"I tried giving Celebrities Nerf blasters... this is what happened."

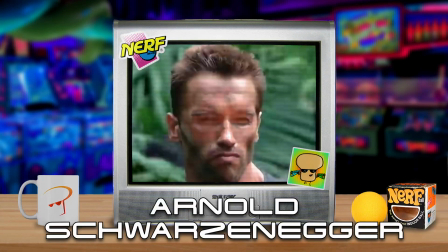This is the perfect toy Gatling gun for Arnold Schwarzenegger, and here is my insane plan to slide into his DMs to get this blaster into his hands.
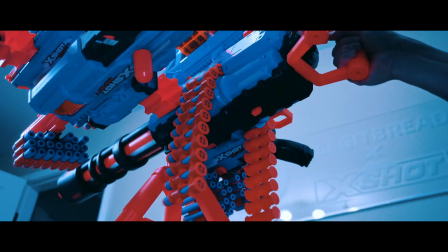When the X-Shot motorized Ragefire came out, it felt like the perfect toy equivalent to some of the things that Arnold was using in his most famous movies.
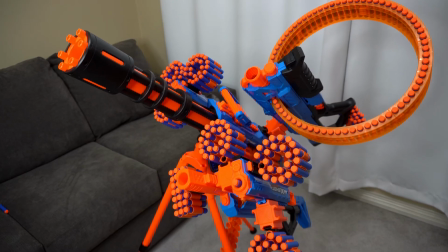Grandma, is this really necessary? What?
It would bring so much joy to the world to see him use this, and that's why I want to send it to him. Slight problem, I don't know him, and I can't stalk him legally. So I need to stand out first to get his attention.
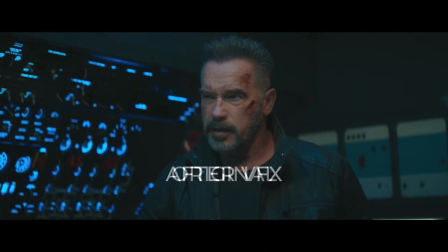Here's the plan. Step 1, I'm going to de-age Arnold by 20 years using a Hollywood standard visual effects program.
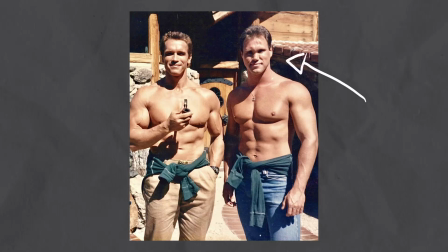Step 2, to make sure my final project looks real, Arnold's former movie stunt double is going to review it and has to approve it. Step 3, I post my project online, it goes viral, Arnold sees it, I'm in his DMs, we're pumping iron together, and boom, next day you know he's cosplaying as the Nerf Terminator. It's definitely you. I told you, it's an insane plan, but it's not impossible.
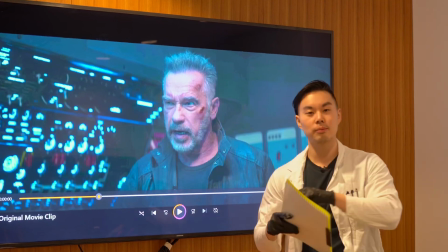To pull this off, I have to apply digital makeup to 6 different areas on Arnold's face. The nose, the ears, the face, the hair, the neck, and the injuries. But first, for me to succeed, I have to figure out what makes a person look old.
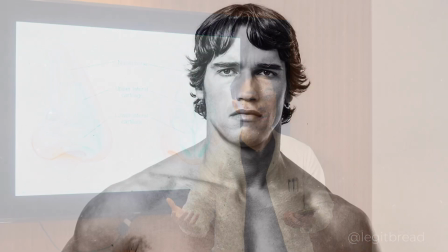It's not the first thing that comes to mind, but when you get older, your ears and nose actually change.
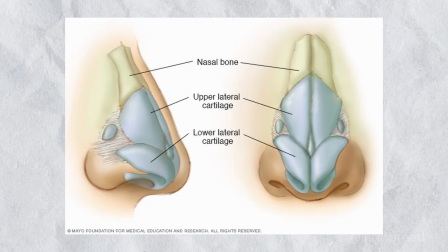Both of them are made of cartilage, which is a soft connective tissue, then wrapped with skin on top.
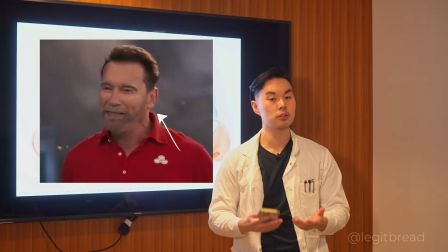During your golden years, the skin and the cartilage start to lose their firmness, and that causes the ears and the nose to appear bigger.
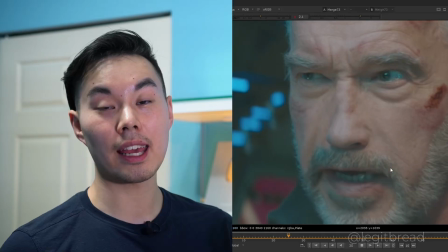To shrink down the tip of Arnold's nose, I use a spline warp node. But I can't just slap this new nose on Arnold's face because its motion isn't animated.
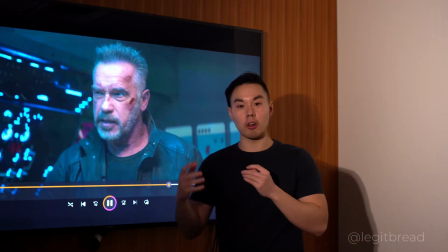The camera moves, his head moves, his skin moves, meaning all the visual effects I do have to match this same motion. To solve this, I'm using a tool called Smart Vectors.
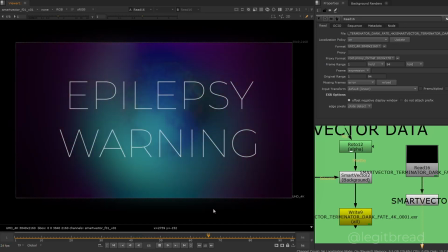Basically, it analyzes all the pixels and how they move and spits out that data in like a trippy looking motion vector map.
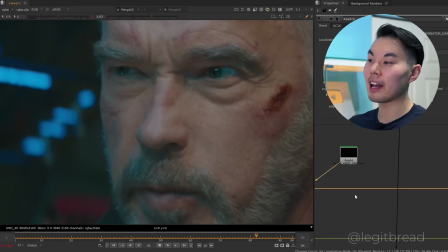This map understands how the pixels on Arnold's face stretch and shrink. If we apply that map to our new nose, it'll move in the same manner, which will sell the effect.
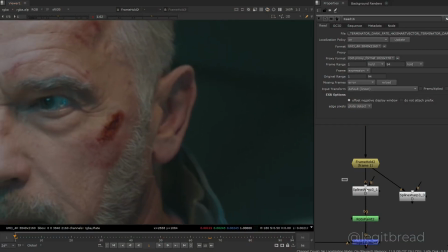I used the same spline warp method on his ear and track it back onto the shot using a 2D tracker.
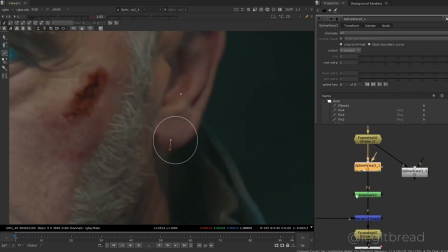The challenge is making sure that the shrinking effect isn't too intense, otherwise it'll start affecting other parts that I don't want.
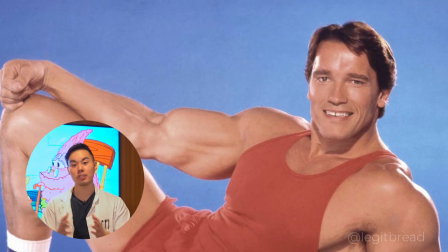Let's talk about skin. As you age, your skin will start to lose that baby smooth look to it.
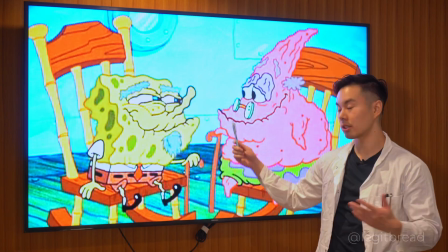Wrinkles, age spots, and the sagging of skin will start to cover the topographical map of your face.
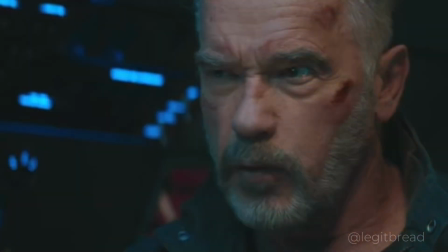The loss of fat underneath the skin can start to give your face more of a sunken look to it.
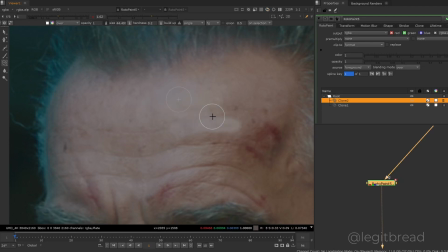Instead of simply clone stamping these things away, I'm using a more complex setup called a high frequency separator.
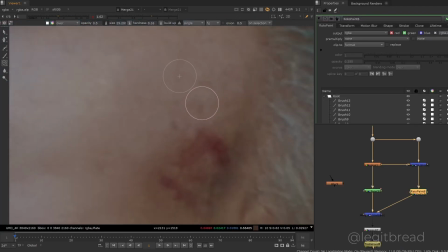With the power of math, this system separates the texture from the color. The main benefit allows me to paint away the blemishes without changing the color of those areas.
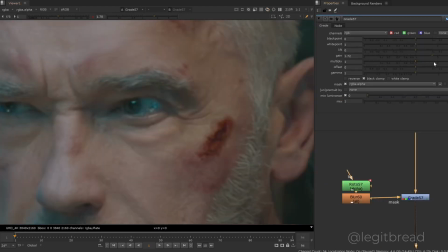Another cheap and easy digi-makeup method I use is simply masking and brightening up certain spots.
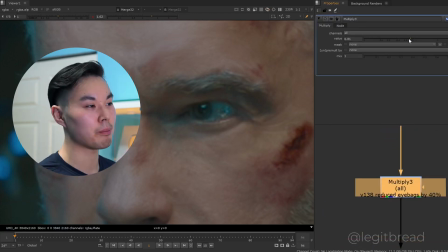For example, his eye bags are puffy and that creates shadows underneath. But just selecting that part, gaining it up, tricks the brain into thinking it looks a little more flat, a little bit more natural.
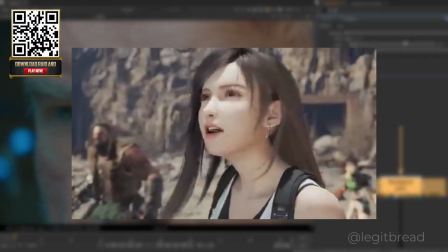Our eyes are really good at figuring out fake faces. Even for animated characters, sometimes you'll see details like catchlight in the pupils,
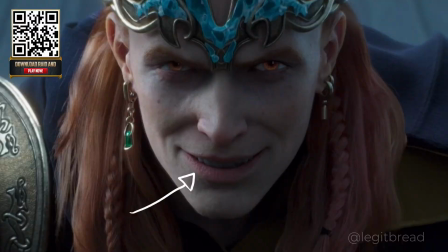wrinkles, little specular highlights on the lips, just to try to bring a little bit of realism to the faces.
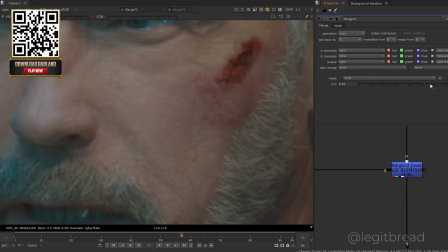It's no wonder I've spent dozens of hours on this 3-second project, and this video wouldn't have been possible without the support from these CG characters.
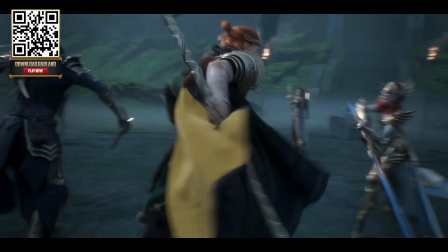Loki, Thor, Freya, and Odin, they're more legendary than Arnold and are ready to be collected in the new Asgard Divide event.
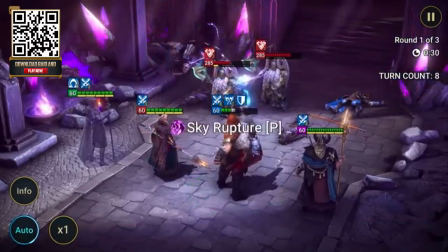As part of this event, players can also enter the event dungeon, a time-limited dungeon that sees you facing off against enemies and a boss connected to the current event.
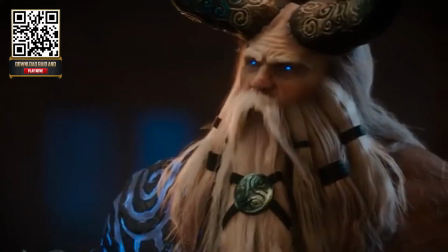For this first outing, players will have to face off against the almighty Odin Feyfather.
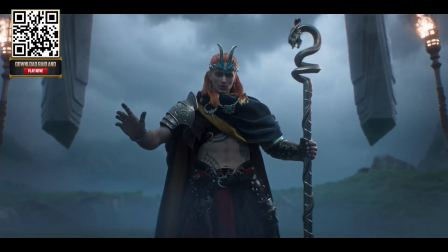If you like free stuff, you can get Loki the Deceiver, a legendary champion by the way, for free just by logging into Raid for 7 days between now and October 23rd.
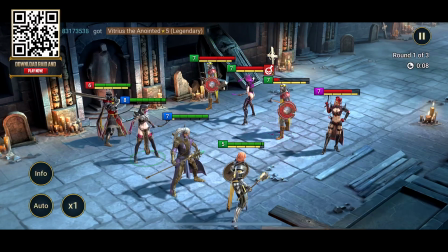Other than easily being able to pick up the game and play some quick matches, I like the pieces of lore for each champion as well.
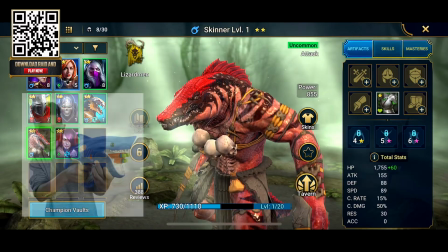I love Skinner not because he's powerful or anything, but he looks like a great base model for a future Nerf Wild Series blaster.